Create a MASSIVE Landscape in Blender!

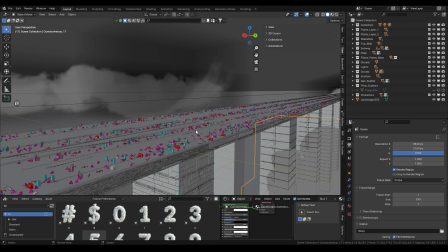And you can use the Blender Emitter for something simple like this as well, but GeoScatter also comes with lots of free packages, which is super nice. and here I used like a free industrial asset pack which is just great so I can recommend this add-on for anybody even if you're just like
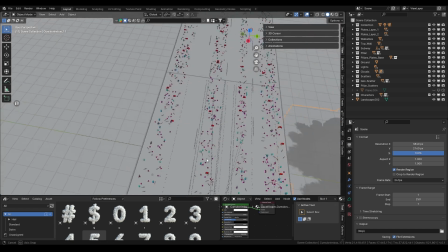a hobby artist so yeah the way I did the scattering
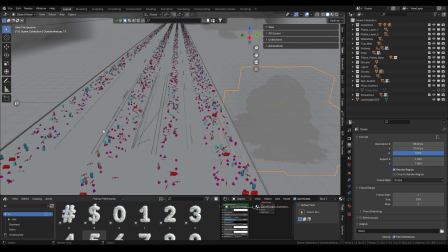is just by making a few strips because I didn't want to scatter on the whole plane
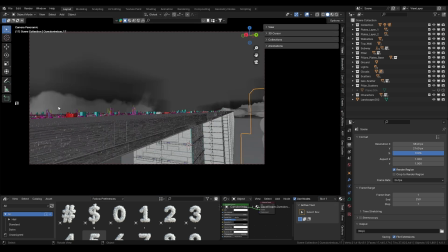because it wasn't necessary if we hop into the camera this isn't necessary at all what was important though is that we have a bit of depth
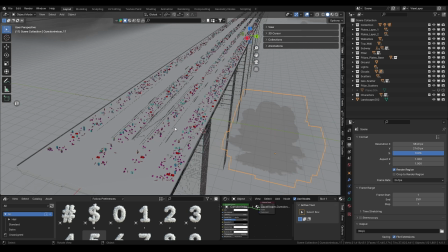so i made like a few strips that were spaced out just to get like a feeling of depth kind of so it feels like the whole plane
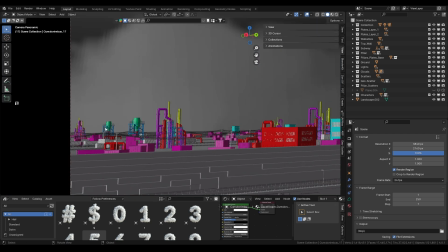is scattered because if we look at the camera uh it looks like that because this is like the furthest away strip and it gives like the
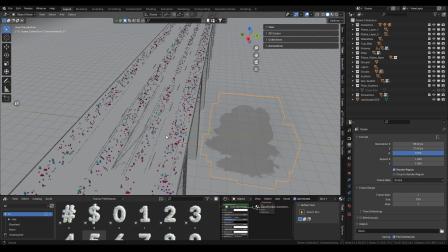feeling of depth without scattering on the whole surface um which might actually not be that great anyways if we did that because it might get too overcrowded
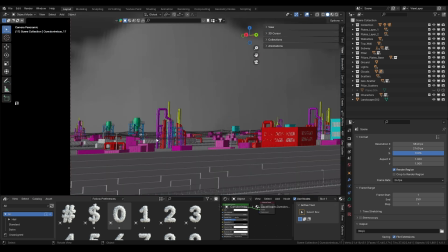like if we had the same scattering density on this whole plane it would probably be too crowded and so this was the easiest way to do
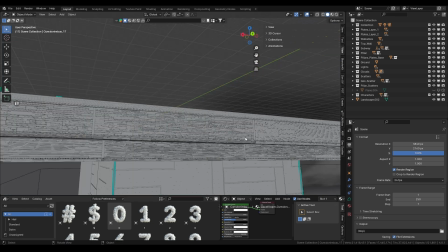this and probably the most interesting thing are the plates I used random flow for this which is also a paid add-on but I
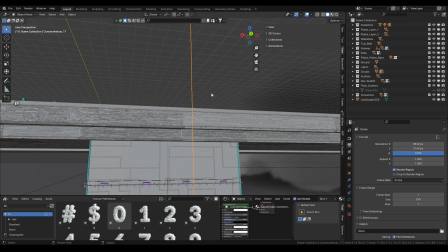think it's like 15 bucks or something and it's super great if you're specifically in need of like these random scattered plates
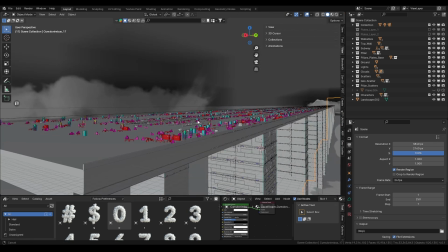so if we turn those off for a sec we see I basically just modeled a simple cube into this shape it's super
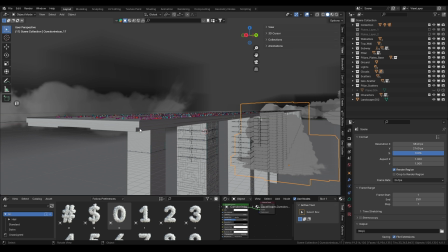easy to do to firstly explain random flow random flow takes a mesh and you can sort of split up your mesh or you can spawn plates on top of your mesh based on the topology of that set mesh so if you
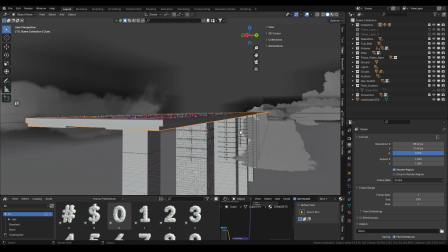wanted to have a super large bridge like this instead of scatter plates on this you
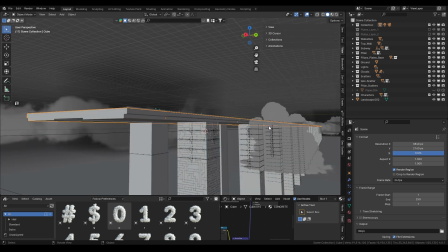wouldn't have this be one mesh that you added so the way
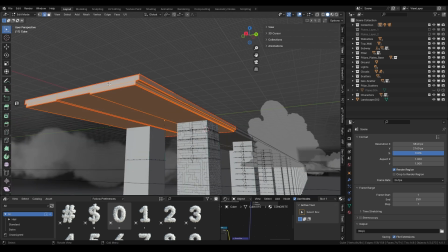i did it is i didn't make one big mesh because if you do one big mesh and like subdivide it a thousand times and then use random flow it's just gonna crash probably
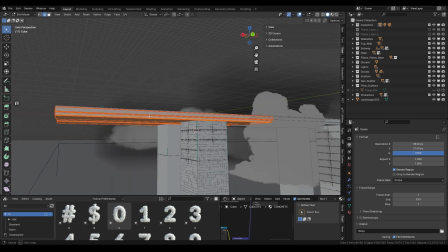so a more pc friendly solution is by just making one section
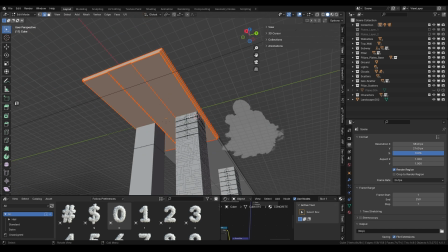um and then just using array to like clone it
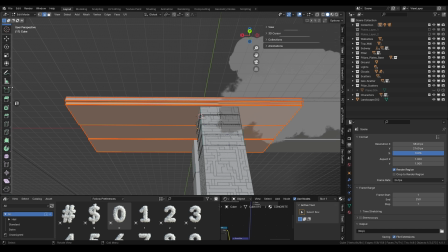so i made one section and then i split that section up again into multiple
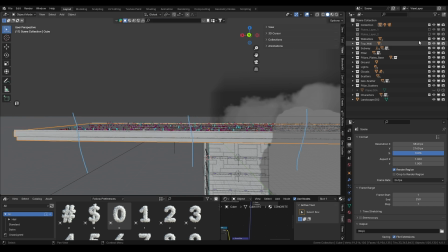plates and then i did the first sort of layer of platings
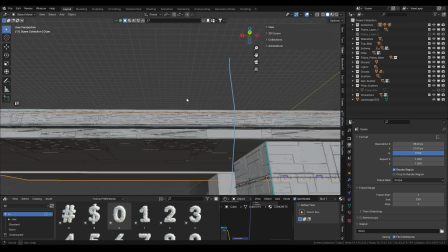which are a bit larger and then I split
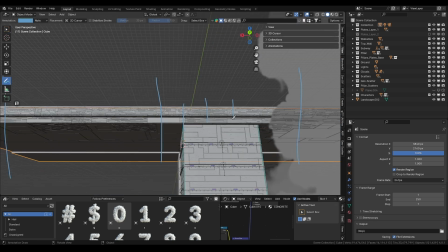these up again into smaller sections and I subdivided these again and then I made the second layer basically which
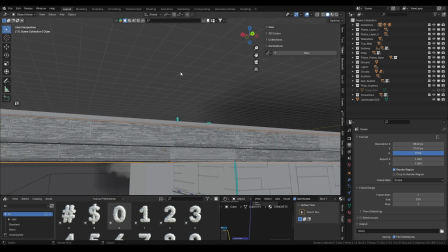gives us even more details and you could have definitely added even another layer but I didn't want to it wasn't necessary for me
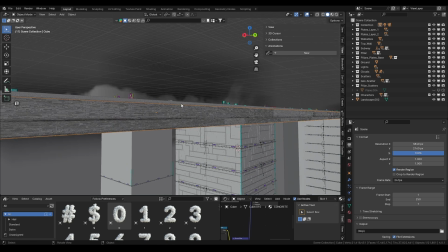um but yeah the thing with random flow i mean it pretty much does everything for you you just kind of have to figure out the style you want to go for so here i made the topology of the mesh more like stretched
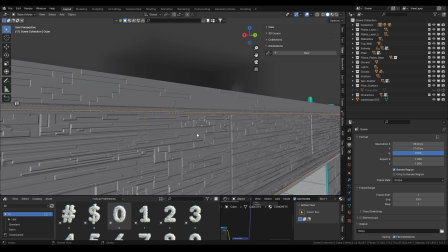so that when i cut it up the plates are like more like longer
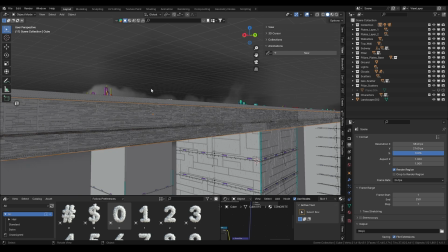and not just perfect squares because i felt like that looked cool and
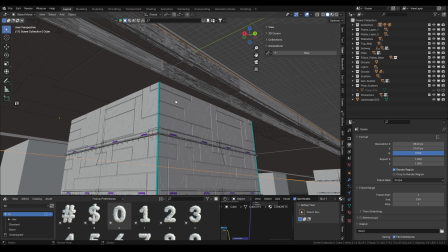i did the exact same process for the feet or like the pillars but here i didn't go for the same style because i've it's like kind of also shape
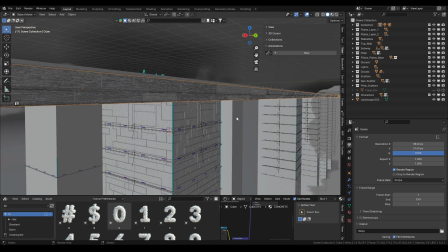language right because the pillars are stationary and um like they hold the entire civilization kind of on this bridge um so i wanted to go
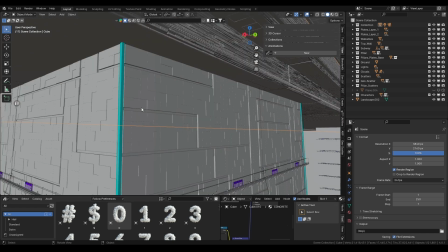with something more neutral and like static which is just very simple cubic shapes
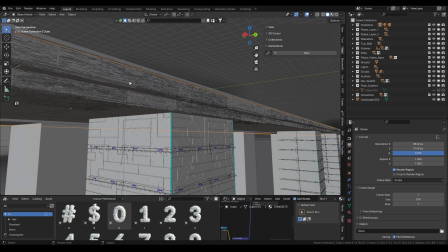um if you make a shape like this like very stretched it feels kind of in motion which made sense to me because there's like trains and everything is like happening here and like going back and forth so it makes sense to have the shape language like that but for the pillars they don't
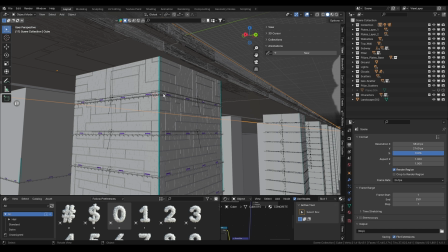move they are stationary people live in here everything like everything is in here and it's very static so i
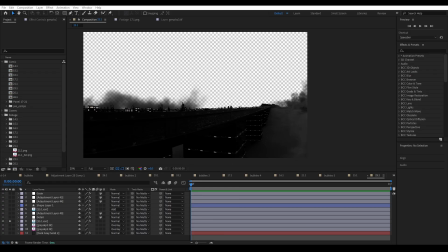just kept the shapes like very simple and squarish okay here we are in after effects now i'm gonna go through the compositing